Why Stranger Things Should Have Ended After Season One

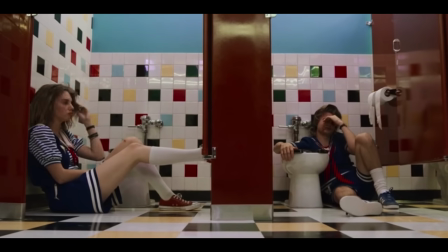240s
This is how you subvert expectations, not to try and outsmart the audience. more writers should take note of this because this is a great way to write a
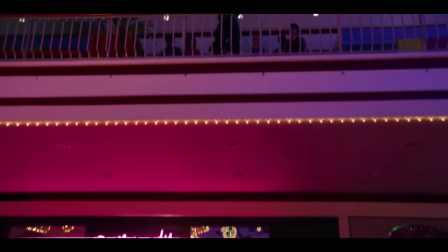247s
simple twist that changes the story for the better and on top of all this the show has pretty good music genuinely sad moments and a
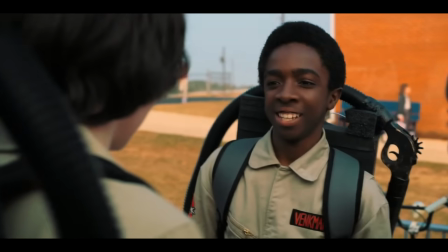255s
balance of well-written sharp humor step back no seriously no
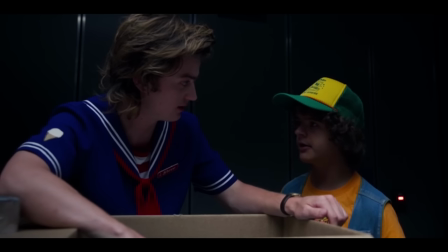260s
if you die i die okay
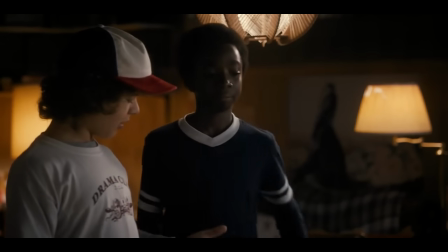266s
so you may ask me but marcus if you like all this stuff why do you think the show needed to end in season 1?
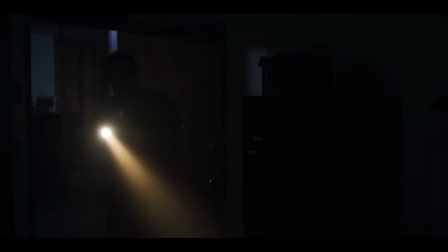274s
Well that's because while I enjoy watching the show, I think I'm just doing it out of habit now.
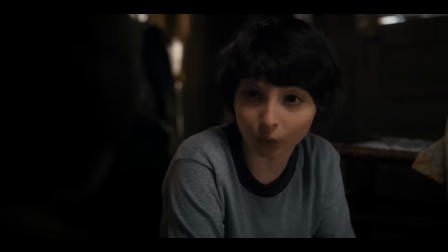279s
Because everything that made me fall in love with the show was in season 1, and all that stuff is completely gone now.
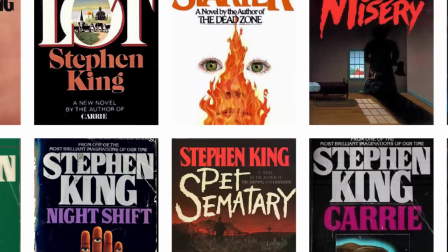285s
Now I think everybody can agree that Stephen King's stories have the biggest impact on this show.
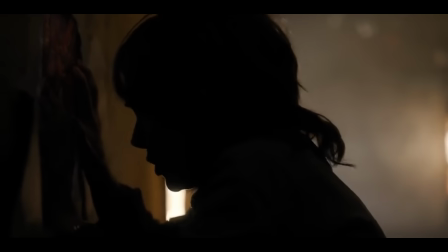290s
I mean look at the font, the episodes are called chapters, the whole framing of the show is that of a Stephen King novel.
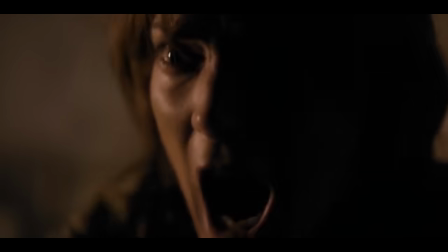296s
Even though he has nothing to do with the production of the show, his style permeates throughout it.
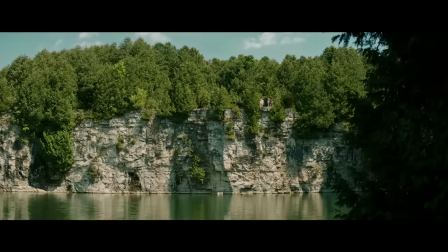301s
The whole tone of this show is that of a story like It or Stand By Me with young relatable kids dealing with something beyond their understanding.
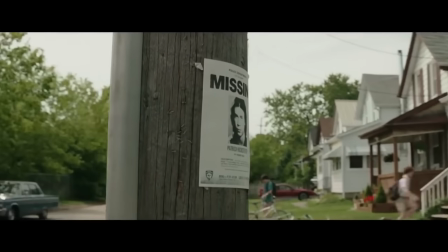308s
But one key component of a story like this is that there needs to be a sense of mystery,
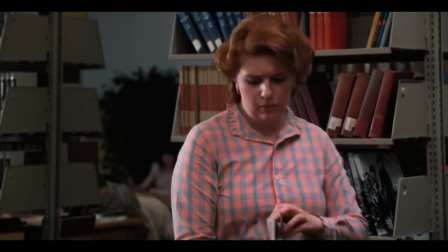313s
and that is totally gone after the first season of Stranger Things. And if you ask me, that's probably the biggest problem with later seasons.
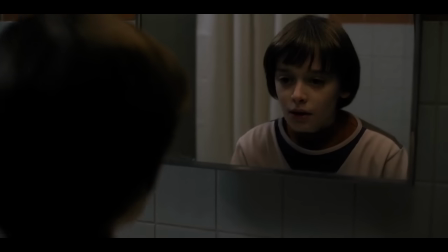321s
Season one ends with a little teaser, and a lot of people have already He said to me, Marcus, you're wrong,
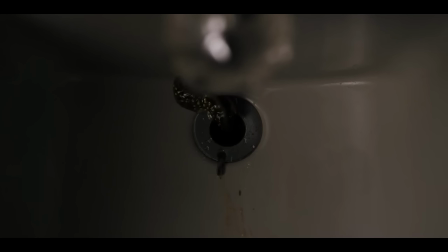326s
because I needed to know what happens to Will Byers after season one, because he was sick and he threw up a little demon baby.
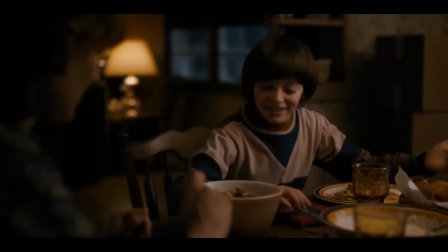333s
No, you didn't need to know what happens to him. Lots of great stories end with a loose thread or a shocking cliffhanger to keep you thinking.
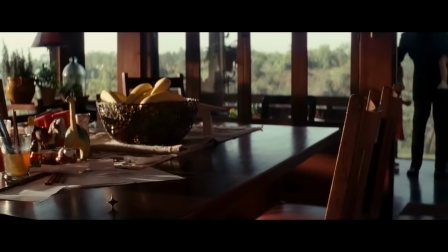341s
Do you need a sequel to Inception? No, you don't.
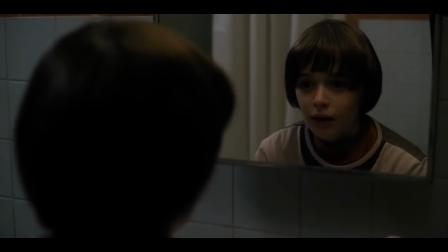345s
Ending on a little taste of mystery is perfect because it's a fucking mystery show.
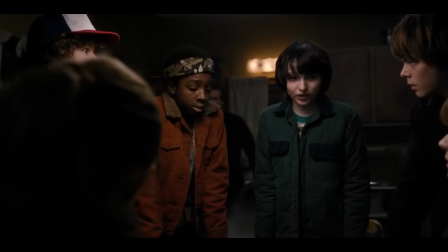350s
In season one, you have no idea what's going on for a good while. and then when you start to figure it out, our characters still have to grasp the concepts themselves. In between that we have genuinely scary horror scenes as well. Remember when Stranger Things was actually scary?
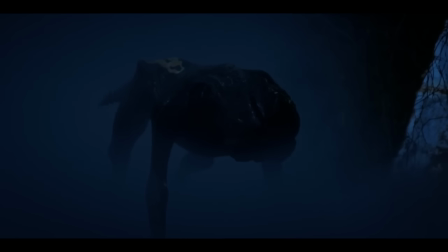365s
Getting chased by CGI meat spiders and monster dogs is not scary,
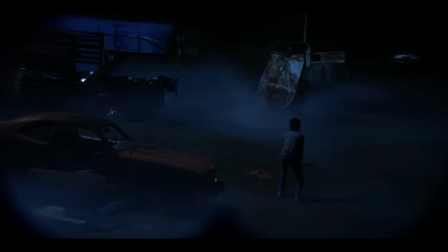370s
mainly because once the monsters show up in season two and three, we've already seen them and we understand them too well.
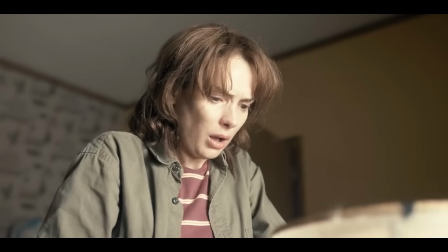376s
Stories like this thrive off of the fear of the unknown, a concept popularized by the Lovecraft stories that this show is inspired by.
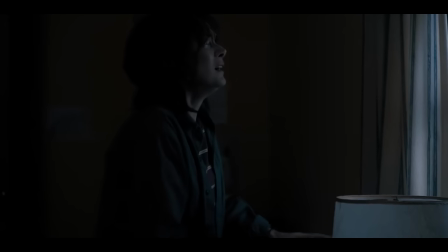383s
Season 1 is scarier, because we don't know what's happening yet.
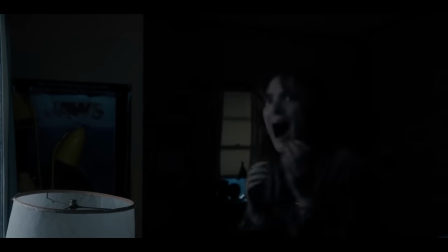387s
The show is keeping us in the dark most of the time, and this in turn gets us more excited to binge the show and uncover the mystery for ourselves.
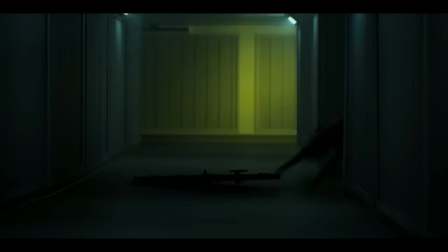394s
In Season 2 we've already seen Demogorgon, so seeing a bunch of them is not really that interesting.
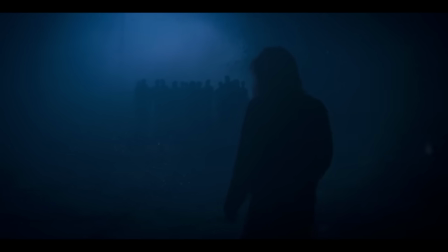400s
In Season 3 they try to do something different by attempting to do a Body Snatchers storyline, but the show doesn't really use this concept in any interesting ways.
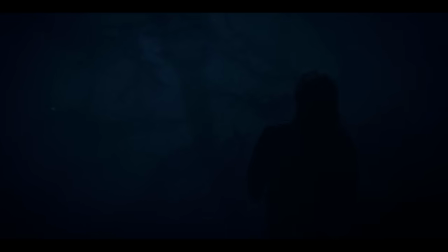408s
I expected all the possessed characters to be tricking our heroes a little more often, but the characters are too smart and they figure it out in like episode 3.
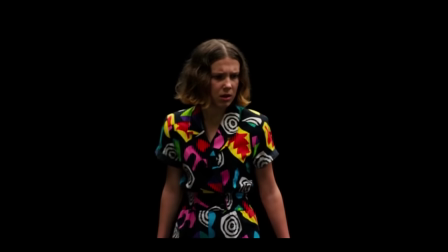417s
In fact before our characters learn that the townsfolk have been possessed, they don't really interact with them that much.
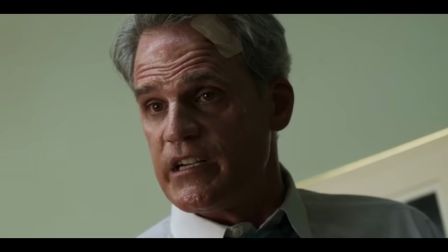423s
The story also doesn't have much time to do anything with this idea because the show has way too much going on.
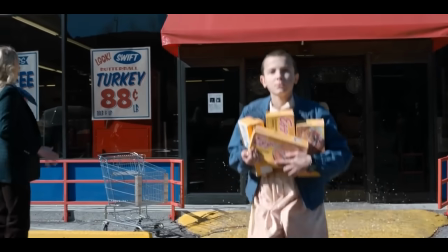429s
Season 1 was very tightly focused because all the characters were kind of working towards the same goal, but right now it's kind of all over the place.
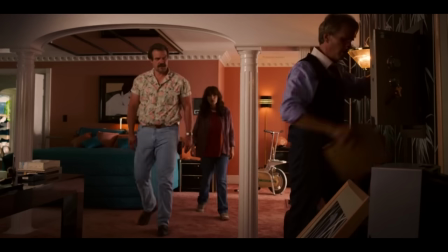436s
In Season 3, we have four or five concurrent storylines, and while they do converge into one by the end, it makes the show feel kind of predictable as well.
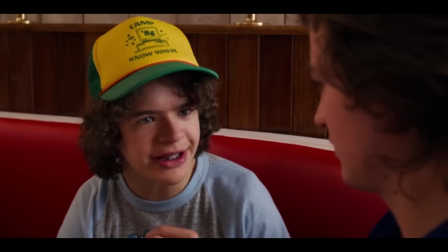445s
In Season 3, I always knew what was going on, and not because I'm saying I'm smarter than everybody, it's because they show you everything that's going on in Episode 1.
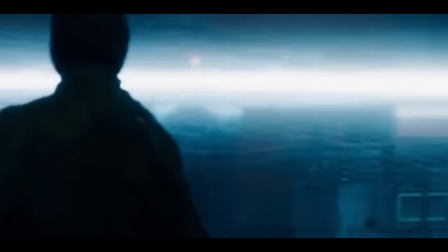454s
The first episode of Season 3 starts by showing us that Russians are trying to open a portal to the Upside Down.
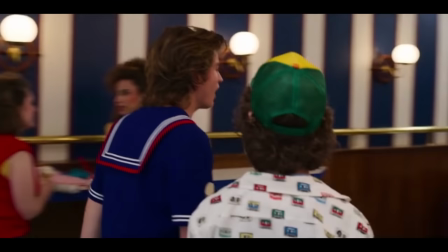459s
Then the episode ends with Billy being possessed by the Mind Flayer. The rest of the season consists of all of our characters trying to learn what we already know.
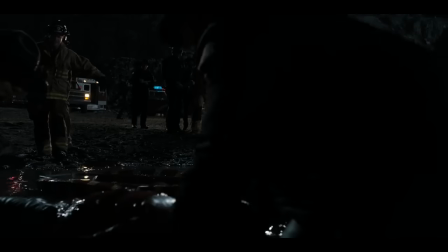468s
There's nothing new for us as viewers to uncover in this story. In season 1, we're thrown a twist pretty early on when they reveal that Will might be dead.
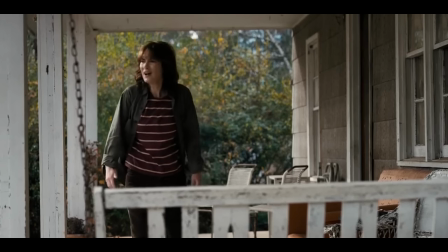477s
This sends all of our characters into a frenzy and it throws us for a loop as well, because everything that we're shown has proven otherwise, that he's probably still alive somewhere.